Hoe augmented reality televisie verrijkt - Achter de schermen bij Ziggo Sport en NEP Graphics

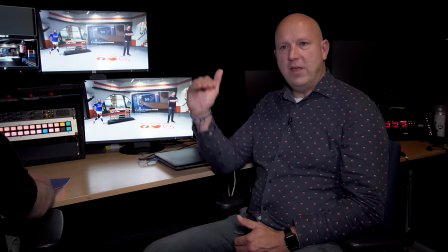[8:24]
Dus we hebben een GUI gemaakt waarbij wij stapsgewijs elke handeling die we willen doen kunnen uitvoeren.
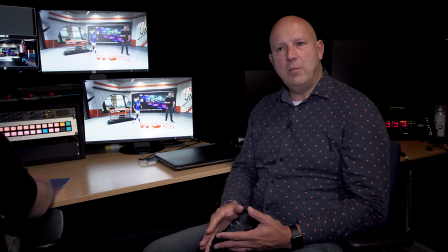[8:30]
We kunnen alles tweaken, we kunnen objecten verschuiven, we kunnen ze groter, kleiner maken. We kunnen het net zo maken dat het camerabeeld er perfect bij past.
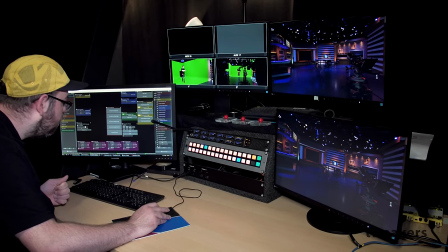[8:37]
En omdat je het augmented met tracking hebt, blijft het gewoon keurig in je studio staan. En kun je dus je hele compositie maken.
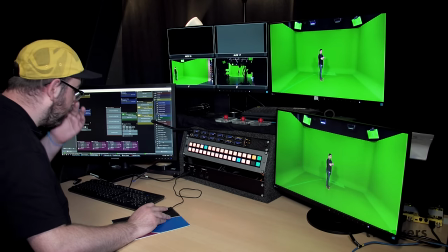[8:43]
Zo is Tommy nu bezig. Die heeft hier de cup uit de Premier League en die kan die gewoon keurig netjes verplaatsen.
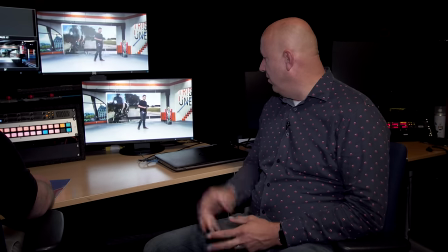[8:49]
Zodat hij niet in de weg gaat. Hij kan hem laten zakken. Dus als we die sokkel niet willen hebben, we willen hem gewoon op de grond hebben staan.
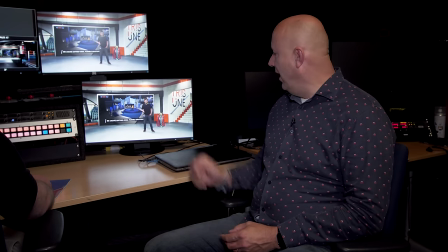[8:54]
Zet hem zo neer. Kun je nog een schaduwlaagje aanzetten, dan komt er ook nog een klein schaduwtje bij.
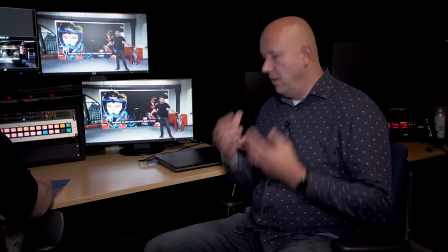[8:59]
Want waarom werkt augmented reality? Waarom werkt het? Als je zorgt dat het echt lijkt. Als je zorgt dat het niet perfect is.
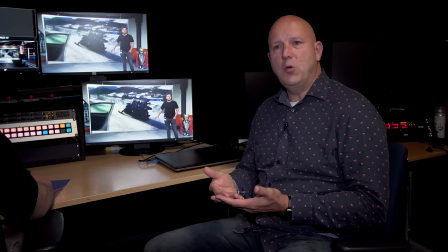[9:05]
Hè? Want geen enkele wand is perfect. Overal wel een scheurtje of een krasje. Nou, kijk naar deze vloer.
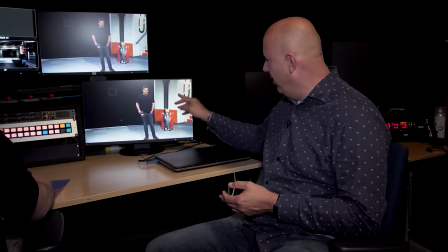[9:10]
Er zitten overal krasjes en viezigheid. Dat zorgt er echt voor. En die muren. Het heeft al hard kraken.
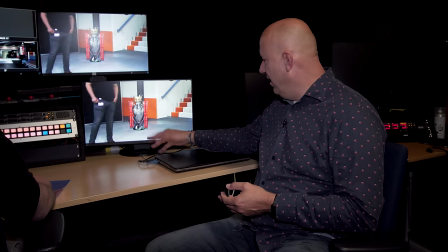[9:14]
Ik bedoel, je ziet hier echt gaten in. Dat maakt het echt. Of in ieder geval echter.
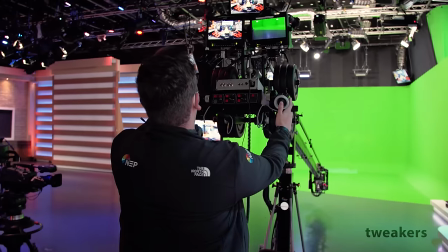[9:19]
De perceptie is vele malen duidelijk aanwezig. De cameratracking werd al even genoemd en ook dit is onmisbaar.
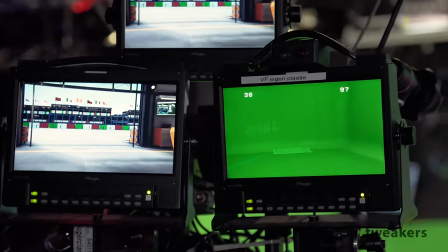[9:28]
Want naast de AR-elementen en de belichting moet ook het camerabeeld virtueel worden nagebootst.
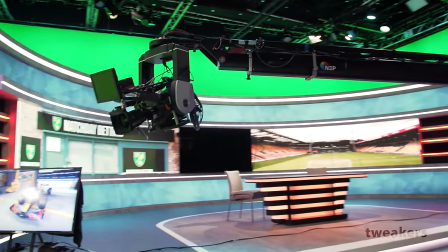[9:34]
Bij NEP maken ze daarvoor gebruik van optische tracking via de Star Tracker van MOSIS.
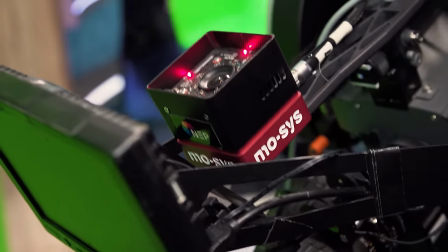[9:39]
Deze wordt bevestigd op de studiocamera's en bestaat uit een fotocamera met groothoeklens van 90 graden.
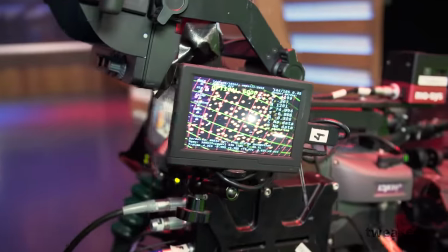[9:46]
Die maakt vervolgens een virtuele map van de ruimte, zodat de camera weet waar hij zich in die ruimte bevindt.
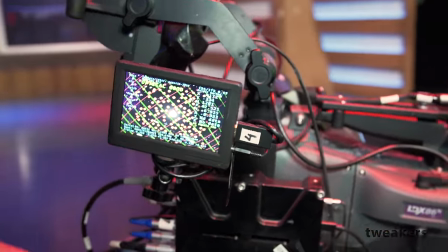[9:52]
Er zijn meerdere manieren om die map te maken, maar bij NEP werken ze met retroreflectieve stippen aan het plafond.
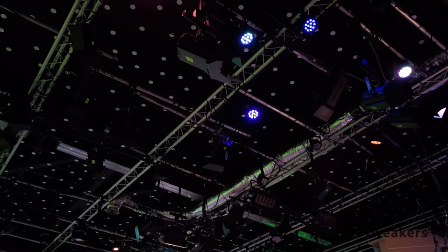[10:02]
Als je naar boven kijkt, dan zie je eigenlijk die stippen maar nauwelijks. Maar als je, die stippen zijn retroreflectieve stippen. Dus als je er licht op schijnt, dan krijg je het ook weer terug op die plek. Net zoals een verkeersbord werkt, zeg maar. En ja, er zit een infrarode ring omheen, die stuurt hem naar boven.
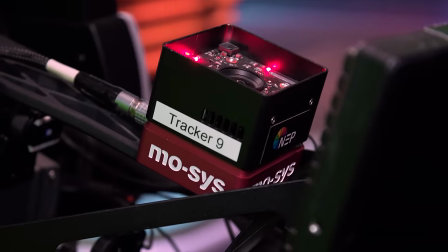[10:17]
Die reflecteert weer terug en dat is deze camera gevoelig voor. Dus hij is niet gevoelig voor invallend studiolicht of de zon.
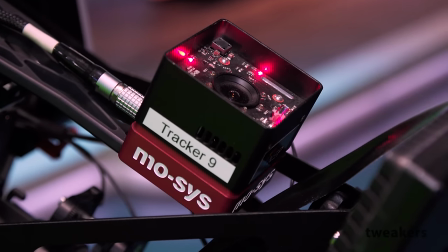[10:24]
Dus hij werkt uitstekend gewoon ook op een plek waar veel licht is. Maar de infrarood zorgt er in ieder geval voor dat hij dus zijn eigen stikjes weer terugziet.
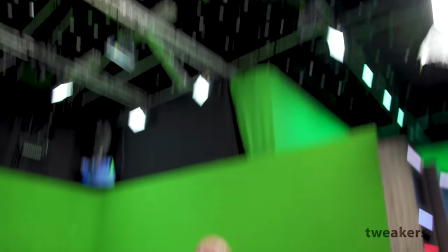[10:30]
Het lijkt een beetje een Dalmatier hier aan het plafond, maar het is echt wel nodig. Ze moeten compleet random hangen, hè, want hij moet natuurlijk weten dat er niet een herhalend patroon tegen gaat komen. Dus het is echt kwestie van hier eentje, daar eentje, daar eentje, daar eentje. Oké, foto's maken. Ja, dit is een perfecte dekking van de studio. En daarna komt het licht erin. Dan moet je er nog zo voor zorgen dat je nog steeds tracking houdt. En daarom hangen er zoveel stippen in. Want je hebt echt, aan alle kanten heb je van een lamp heb je zicht nodig. Nou, gelukkig kan het ding een vrij grote hoek met de camera bewegen. Je moet alleen uitkijken dat we niet tegen de bovenkant zitten. Maar de cameraman is vrijwel vrij in het maken van zijn shots.
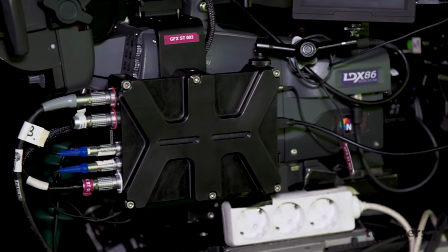[11:06]
De informatie uit de Star Tracker wordt verwerkt door de processor die ook aan de camera hangt.
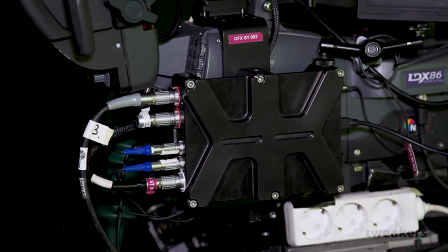[11:11]
Deze berekent 250 keer per seconde alle variabelen van de camera, zoals snelheid, kijkrichting en hoogte.
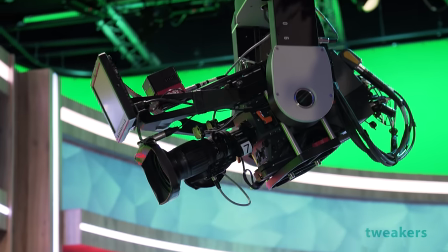[11:19]
Tandwielen op de lens registreren de zoom- en focuswaarde en de field of view.
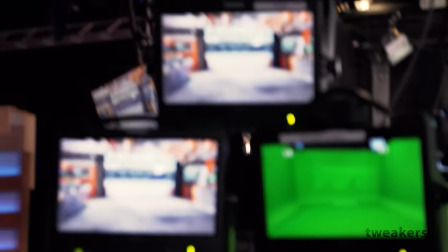[11:24]
En al die informatie wordt berekend ten opzichte van het nulpunt, waarna een virtuele camera over het beeld van de studiocamera wordt heengelegd.
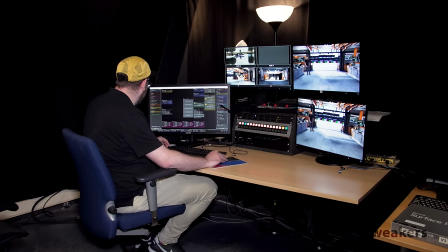[11:32]
Op deze manier kan de positie van de camera tot op de millimeter nauwkeurig worden bepaald.
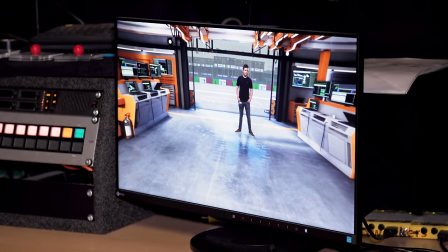[11:37]
Nou, als dit gedetailleerder moet, kunnen nog encoders worden ingezet of kan er gekozen worden voor tracking met visuele herkenning van objecten.
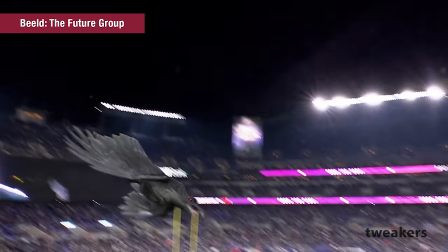[11:48]
Het Norse The Future Group liet bijvoorbeeld de mascotte van de Ravens in AR rondvliegen door een American voetbalstadion.
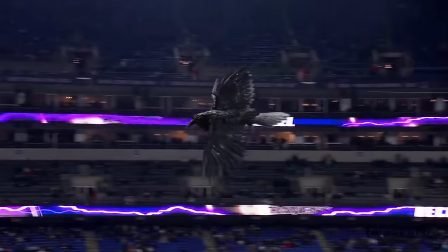[11:55]
Om het zo te laten lijken dat de vogel op en in het doel landt, werden de palen als 3D-object aan het project toegevoegd.
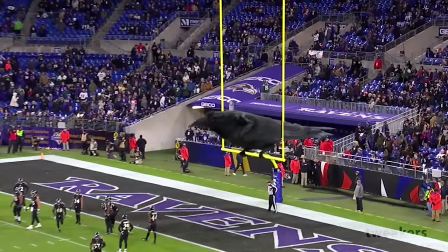[12:02]
Door vervolgens het alfa-kanaal van de raaf te masken, kon de doelpaal in de voorgrond weer tevoorschijn worden getoverd, waardoor de illusie compleet is.
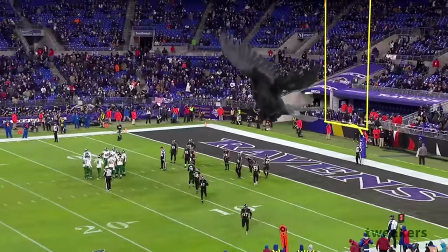[12:15]
Ondanks dat er een aantal hele toffe AR-producties gemaakt zijn, valt op dat ze niet altijd even scherp zijn.
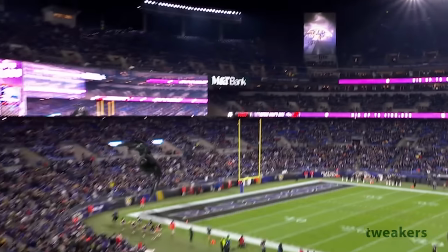[12:20]
Dat zie je aan de raaf, maar ook aan het begin van deze video met de Perseverance.
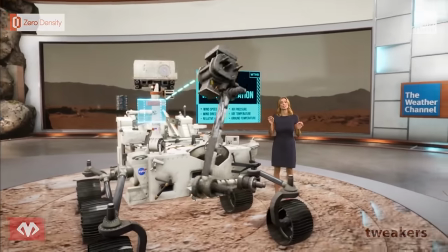[12:25]
De lage resolutie doet daarbij toch een beetje afbreuk aan het geheel.